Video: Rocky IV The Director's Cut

Rocky IV opened in November 1985 and surpassed Rocky III to become the most successful of the franchise.
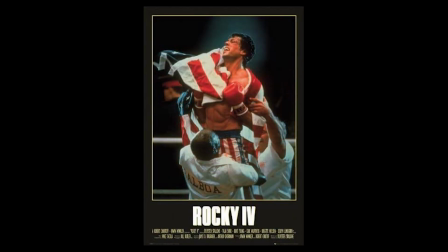The film, very unsubtly, is a social commentary on the US versus the Soviet Union, but at the time it was wonderful entertainment, and in many ways it still is. Yes, it's essentially a 90-minute music video, and while many critics claimed the series had lost all credibility, Sylvester Stallone and his alter ego Rocky still pulls you in,
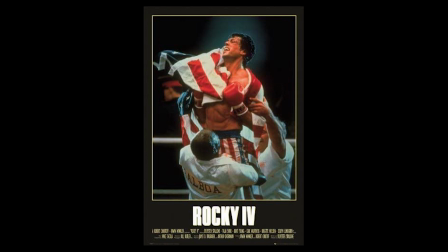still manages to involve the viewer in the incredible life of this larger-than-life character that made and still makes the audience feel good. It makes everyone feel they have a shot at whatever they want to do, and that's the essence of Rocky.
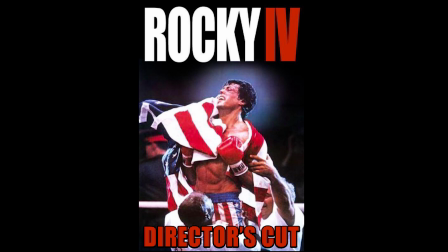Last summer, Sylvester Stallone surprisingly announced he was going back to the editing room to reimagine Rocky IV, and the release date was to be its 35th anniversary, November 27th, 2020.
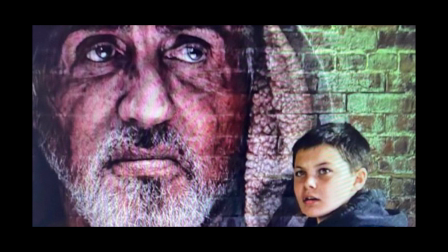Between current world events and him making his latest film, The Samaritan, there has been delays and we're still waiting for the cut to be released.
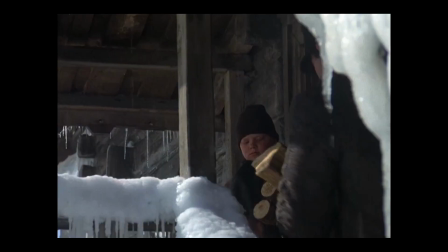So what's different? Will we finally get an explanation to Ghost Boy? Well, one of the first things Stallone did was remove the robot.
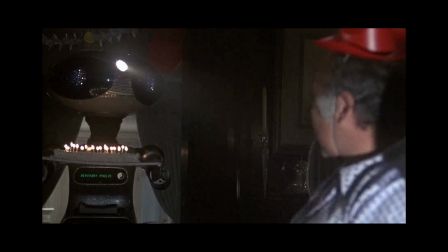Yes, Paulie's present is gone. Interestingly though, the robot was specially designed to help autistic children. Stallone wrote it into the film as it helped his own son's treatment.
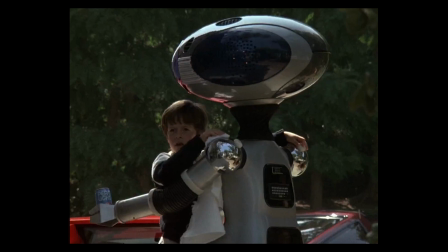Other than the birthday scene, and where Rocky is talking to Rocky Jr., it only appeared in a couple of scenes anyway.
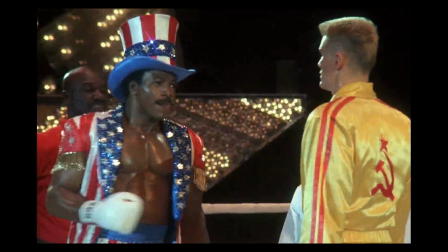The Creed Drago exhibition match has extra footage too, and it looks like it's going to make the outcome of that even more impactful. There's also additional footage of Drago, so as well as the "if he dies, he dies" line, there's more.
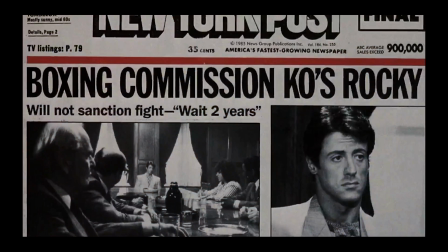After Creed's death, there's an added scene of Balboa with the boxing commission. In the original, this was just passed over with a shot of a newspaper headline citing that the commission will not be sanctioning the fight.
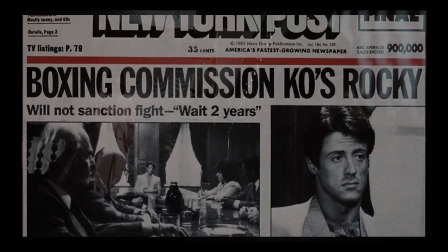The stills used are from that scene that is to be re-added. The argument scene on the stairs with Adrian is to be extended as well.
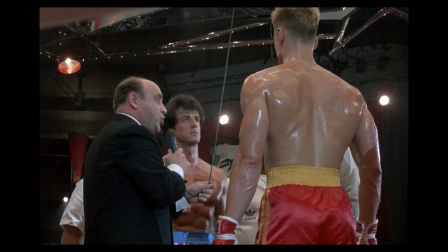Also, extra footage and dialogue has been added to the final fight, which according to Stallone makes it more realistic.
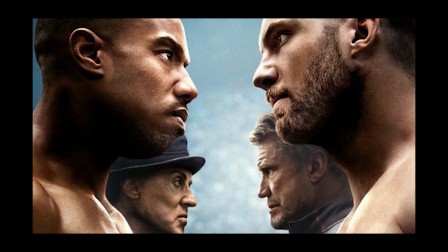Personally, I always felt Creed 2 made Rocky 4 feel more grounded, as finally we see Drago as a hurt man, and not the cyborg type he was portrayed as in Part 4.
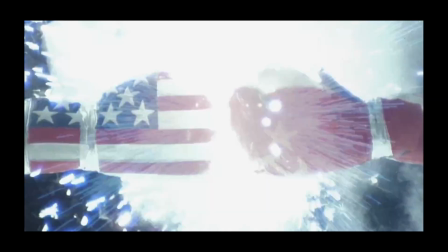Also, losing the boxing gloves exploding at the start wouldn't be missed. I never liked it, not even watching it for the first time in its initial release. I'd love to see Stallone going back to how the first three started, with the Rocky logo scrawling across the screen and Bill Conti's glorious theme.
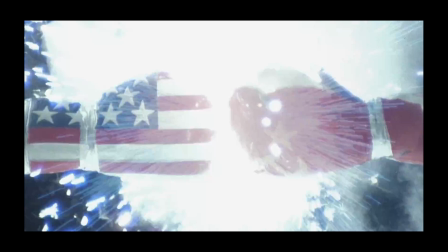The extra scenes are all available to watch on Stallone's Instagram page, which I'll link below.
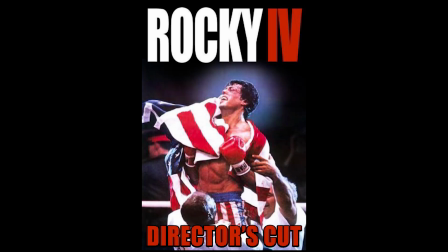At the moment, there is no release date for Rocky IV the director's cut, but I think it's a great idea, and I'm looking forward to seeing the finished product. And for those who don't like originals being messed with, well, the original version will always be there. I don't mind directors revisiting their work years later and polishing them up.
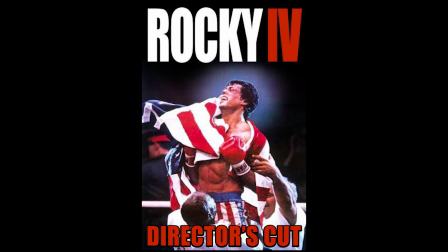Once the essence of the film is left intact, and that the scenes being added, or in this case removed, keeps the original emotionally charged experience and excitement.
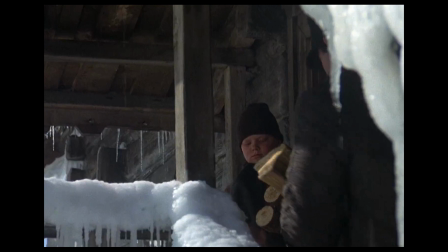And of course, let's not forget Ghost Boy. There was a rumour for years, similar to Three Men and a Baby, that the ghost of a little boy was captured on camera. The scene happens during the Burning Heart song as Rocky arrives at the log cabin. There's a man carrying wood up the stairs, and we see a boy at the top of them. As the man walks past him, the boy disappears.
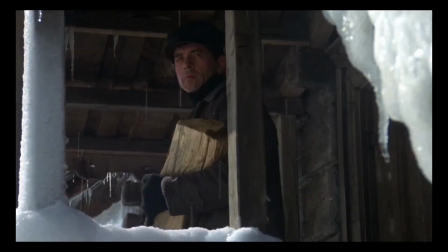Of course, he doesn't really. On repeat viewing, you can see the boy turn and walk with the man as he walks past him. But on initial viewing, it does look like he's there for 1 second and gone the next. Ghosts aside, the Rocky story is about the human spirit.
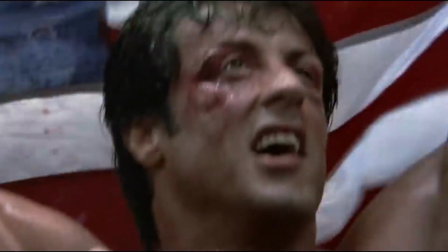Each film illustrates that the road to victory isn't without cost or sacrifice, but the character always finds the strength to continue.
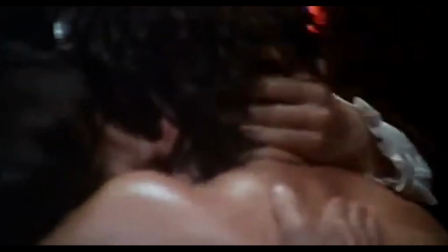If Mr. Stallone can deliver again with the director's cut, well, I say, go for it, Rock.
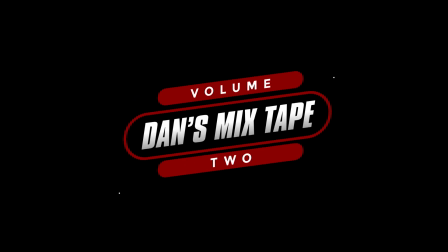Thanks for watching. Until the next time, Hailing Frequencies closed. If you liked what you saw, please hit the like and subscribe button, and don't forget to hit the bell too. Thank you.